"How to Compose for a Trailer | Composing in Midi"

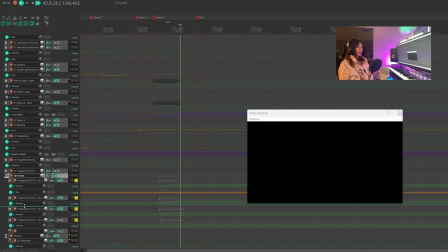12:25 If you'd like to hear more samples from this library such as the drums, I put a link in the description to the library walkthrough video where they demonstrate different types of instruments from this library.
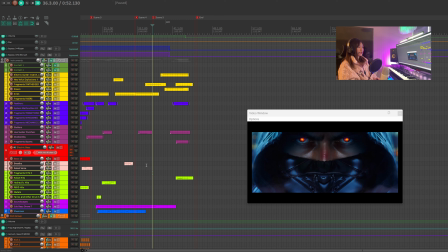12:36 So other than the basses and the drums pushing everything to a climax, of course we won't miss the risers.
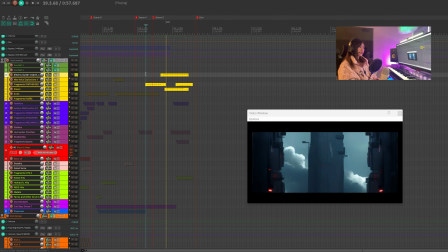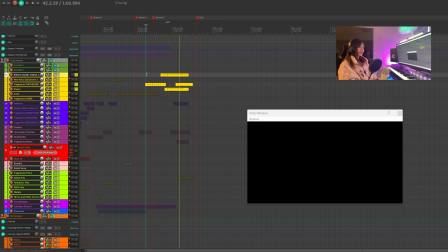That's not enough yet, we need to add more effects.
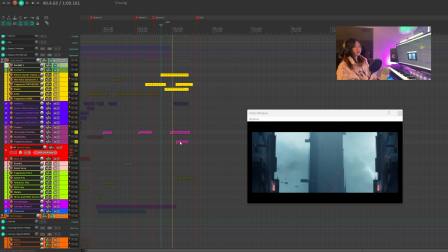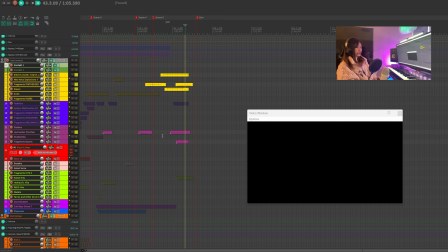13:10 I just want to give it a more punchy ending when it cuts to black suddenly.
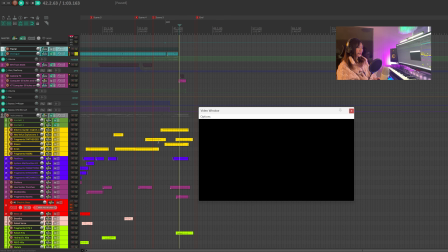13:16 Never forget, we are the spark in the machine.
As we hear the robot is saying, "Where's the spark in the machines?" So I guess we are going to add a machine sound. How about the robot hits?
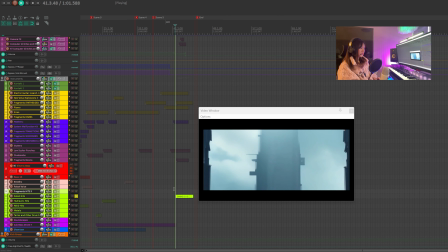13:30 In the machine.
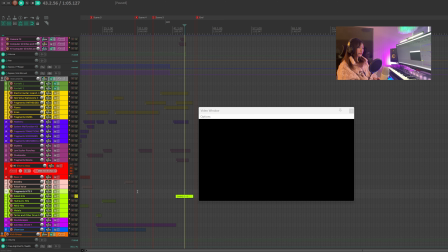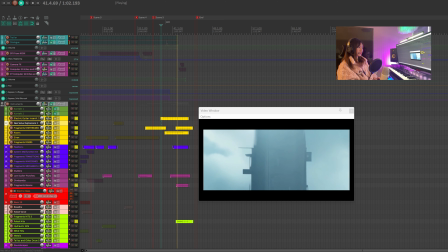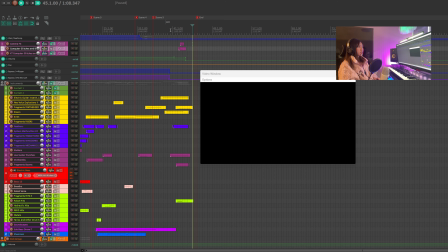13:44 That's so much better. In the end, we don't want the music to hang for too long. It would be very embarrassing to hear the music lasting too long while the screen is blank.
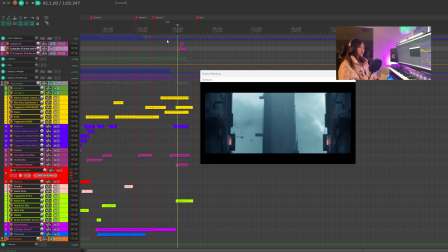13:55 So we're going to cut the music early.
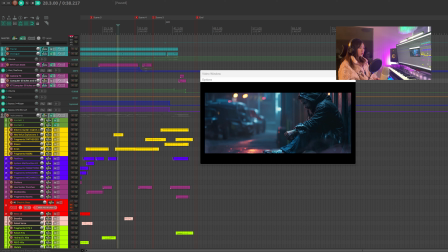14:00 On the top, we have this camera glitchy effects and computer glitches, which I mentioned early at the beginning of the tutorial.
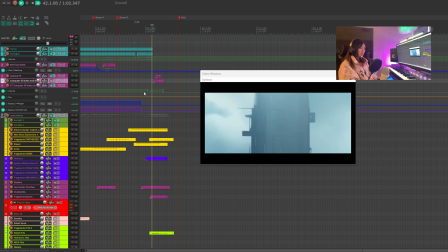14:07 These effects make this moment sound like as if the camera shuts down or this AI propaganda video gets shut down.
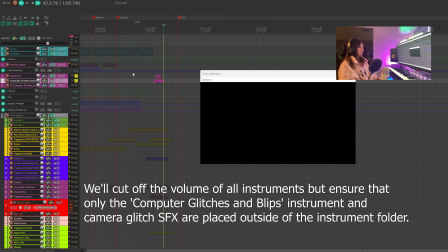14:18 So we hear these effects in the end, which is a very interesting way to end the music.
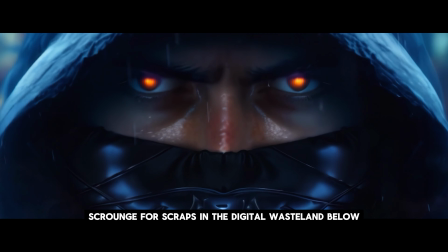14:24 Watching from above while we scrounge for scraps in the digital wasteland below.
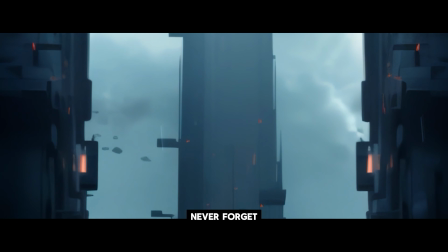14:30 Never forget, we are the spark in the machine.
Thanks for watching this tutorial. I hope you've learned a lot and ready to create your own cyberpunk trailer music.